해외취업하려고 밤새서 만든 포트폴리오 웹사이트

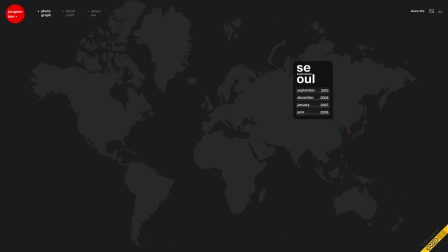(0:00)
안녕하세요 인터랙티브 디벨로퍼 김종민입니다 오늘 소개해드릴 개인 작업은 2010년 시작한 저의 포트폴리오 웹사이트입니다
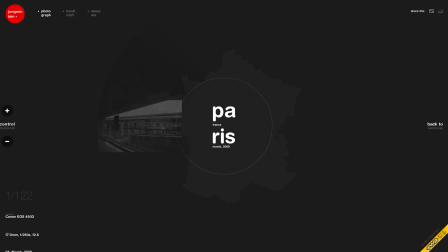(0:08)
그동안 했던 저의 많은 개인 작업의 시작점이 된 게 이 포트폴리오 웹사이트라고 할 수 있는데요 이 사이트는 여행을 컨셉으로 빠르게 넘겨보는 포토갤러리와 제가 작업한 프로젝트들을 볼 수 있는 섹션 그리고 저에 대한 소개 이렇게 세 가지 메뉴로 구성되어 있는 웹사이트입니다
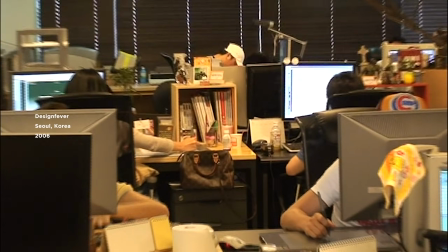(0:24)
이 사이트를 만들 때 저는 서울의 한 디자인 에이전시에서 일하고 있었어요 이때도 나름 부산에서 서울 상경에 성공한 꿈을 이룬 남자였습니다.
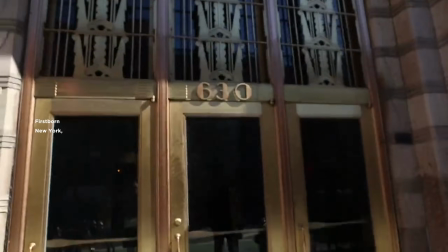(0:32)
하지만 더 큰 꿈이 있었는데요. 30살이 되기 전에 뉴욕에 있는 퍼스트본이라는 웹에이전시에 취업하는 거였어요.
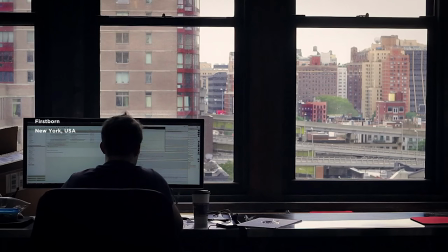(0:39)
퍼스트본은 그 당시 제가 일하던 필드에서는 알만한 사람은 다 아는 약으로 치면 메이저리그 같은 곳이었습니다.
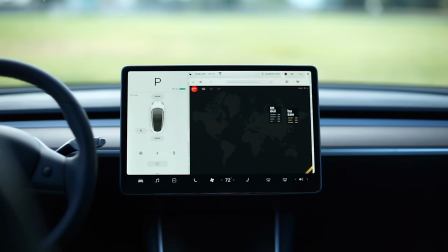(0:45)
지금 생각해보면 고졸에 영어도 잘못했지만 제가 막연하게 일만 잘하면 어디든지 갈 수 있지 않을까 라는 순수한 생각을 했었던 시기였던 것 같아요.
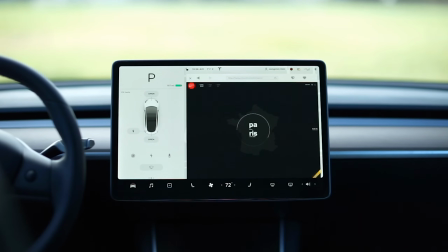(0:53)
물론 그 생각이 아주 틀린 건 아니라서 이 포트폴리오로 꿈에서 했던 뉴욕의 퍼스트 본에 당당히 합격할 수 있었습니다.
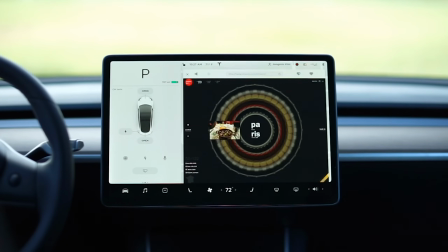(1:00)
그럼 어떻게 이 포트폴리오가 뉴욕에서 먹혔는지 한번 자세히 살펴보겠습니다. 포트폴리오 사이트의 기본 아이디어는 사진에서 봤어요.
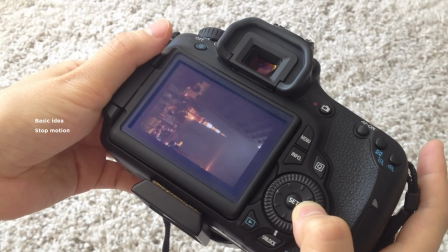(1:08)
일본 여행 마지막 날 다 같이 앉아서 여행 중에 찍은 사진을 카메라의 LCD 화면으로 보고 있었는데 사진의 양이 많아서 빨리
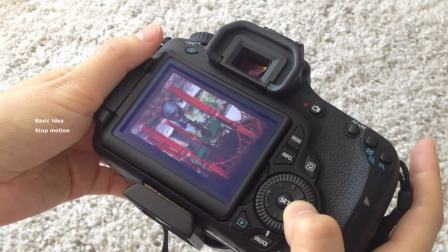(1:15)
넘기다 보니 시간과 장소의 순서로 찍힌 사진이 한 편의 스톱모션 애니메이션처럼 흘러가며 그동안의 여행을 한눈에 보여주더라고요. 이렇게 보이는 이유는 연속되는 동작의 사진들 때문인데 다양한 사진들을 빠르게 보다가 중간중간 연속되는 사진이 나온 장면은 전체 흐름에 리듬을 줍니다. 이것은 단순히 여러 장의 사진을 빨리 보는 것이 아니라 여행기를 눈으로 따라간 듯한 느낌을 주게 합니다. 여행에서 돌아와서 이 아이디어를 바탕으로 간단한 개인작업 하나를 만들었어요.
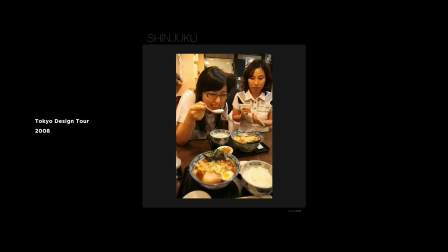(1:42)
도쿄 디자인 투어라고 부르는 이 작품은 여행에서 찍은 사진들을 시간순으로 음악과 함께 빠르게 보여주는 작품이었습니다. 그리고 이 아이디어를 좀 더 발전시켜서 사용자가 나의 발걸음을 따라 한 발짝 한 발짝 같이 여행한다는 느낌을 줄 수 있는 웹사이트를 구상했습니다.
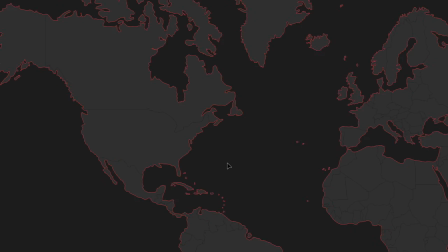(1:57)
우선 그동안 여행 다닌 나라를 한눈에 보기 위해 세계지도를 디자인 베이스로 잡았습니다.
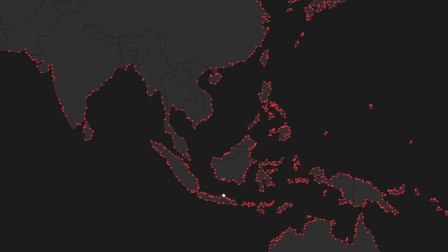(2:02)
세계지도는 줌인, 줌어와 트랜지션을 고려해서 크기가 변해도 픽셀이 깨지지 않도록 일러스트해서 벡터로 그렸습니다.
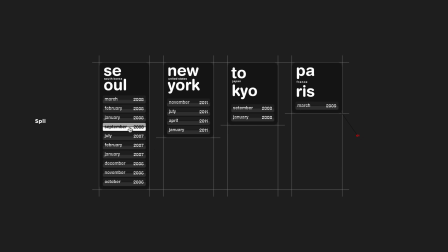(2:09)
여행이라는 느낌을 극대화하기 위해 공항과 비행기 요소를 디자인에 적용했습니다. 날짜를 선택하는 선택창의 디자인은 공항에서 볼 수 있는 플립보드로 만들었어요.
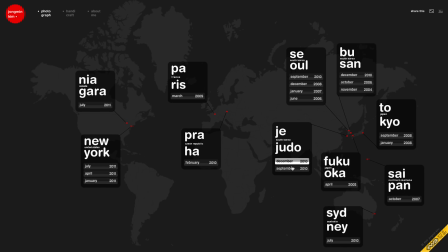(2:18)
마우스가 오버되면 반전댁 색상의 플립 애니메이션으로 활성화된 버튼을 강조했습니다 웹사이트를 만들 때 항상 고려해야 하는 점은 화면 사이즈가 변할 수 있다는 점인데요 이 디자인도 날짜를 선택하는 창들이
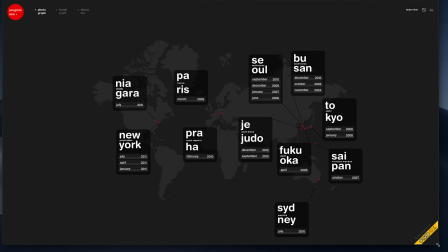(2:30)
화면 크기가 변해도 더러 겹치지 않도록 코드를 작성했어요 그리고 마우스가 근처에 가면 마우스 방향으로
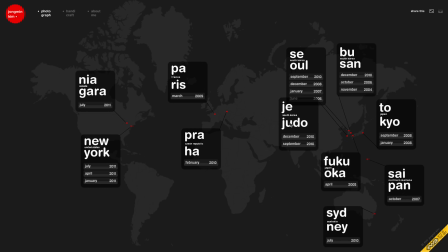(2:35)
이동해서 클릭을 인지할 수 있도록 개발했습니다 플립 버튼을 클릭하면 비행기에서 들을 수 있는 알람음이
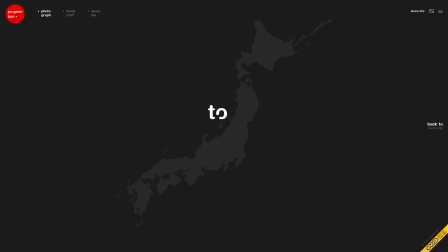(2:41)
들리고 해당 국가로 비행기를 타고 날아간 듯한 줌 인 모션을 볼 수 있습니다 많은
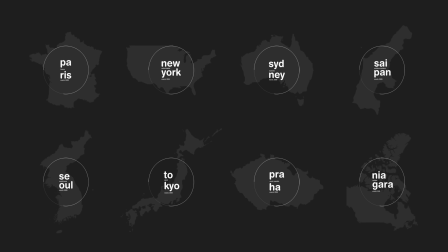(2:47)
양의 사진을 불러오기 위해 각각 나라 지도와 함께 로딩 화면이 나오는데요 이때 타이프의 디자인적 요소를 가미했습니다. 문자를 발음하면 음절로 나뉘는데 예를 들어 파리를 발음하면 파와 리로 나뉩니다. 이렇게 음절 단위로 나뉘어진 단어를 위아래로 배치하고 이것을 전체 타이프 컨셉으로 잡았습니다.
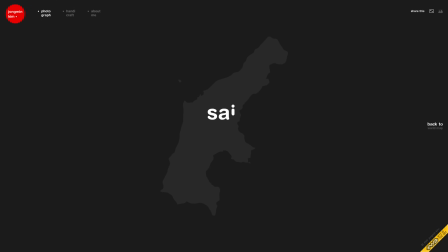(3:04)
이 방법은 익숙한 단어를 낯설게 보이게 해서 지각적 새로운과 디자인 효과를 가져오도록 하기 위함이었어요.
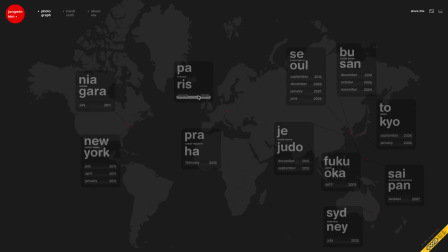(3:10)
예를 들어 영어를 잘 모르는 한국 사람이 영어를 볼 땐 문자로 보이지 않고 알파벳의 디자인으로 먼저 보이는 경우가 많습니다. 하지만 한글을 볼 땐 디자인보다 글의 내용인 정보가 먼저 인식이 되죠.
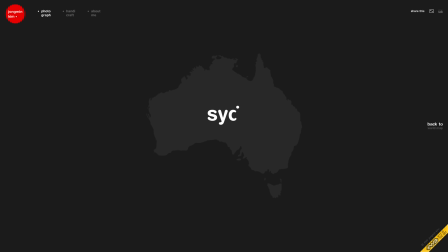(3:21)
영어를 잘 아는 외국인들에게 파리라는 글자가 정보로 먼저 인식되기보단 디자인적 이미지로 먼저 인식이 되도록 글자를 부순 것입니다.
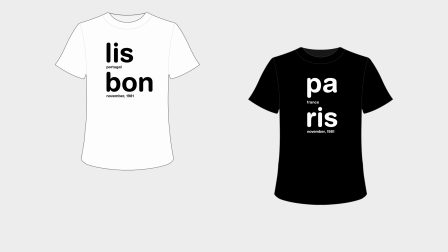(3:30)
이 타이포 컨셉을 이용해서 티셔츠를 디자인하기도 했는데요. 티셔츠는 뉴우로 가기 전 서울의 회사에서 마지막 날 고마웠던 분들에게 선물을 했었습니다.
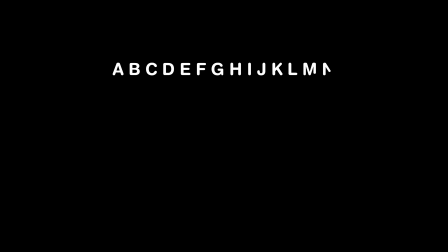(3:39)
전체 디자인이 그리드와 타이포가 중점인 미니멀한 디자인이기 때문에 자칫 심심해 보이거나 비어 보일 수 있어요. 이 부분의 해결을 위해 타이퍼에 좀 더 시선이 집중될 수 있도록 글이 써지는 모션을 만들었습니다.
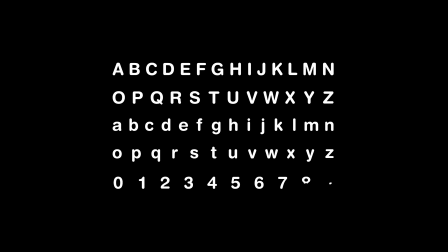(3:50)
타이퍼 모션은 사이트의 중요한 핵심 모션으로 전체 사이트에 사용되어 통일감을 줍니다.
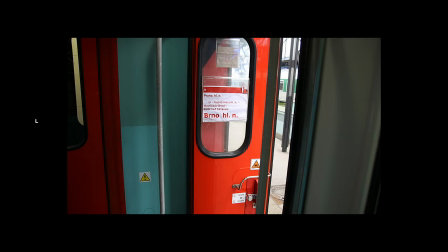(3:57)
스톱 모션 갤러리에는 문제가 하나 있었는데요. 바로 사진의 크기였어요. 스톱 모션에 들어가는 사진의 양이 많아지면 로딩이 오래 걸리는 문제였습니다.
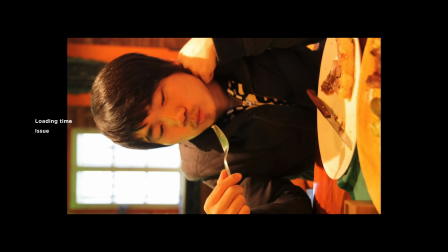(4:05)
대체로 로딩 시간을 줄이기 위해서 로드되는 파일의 용량을 줄여야 하는데요.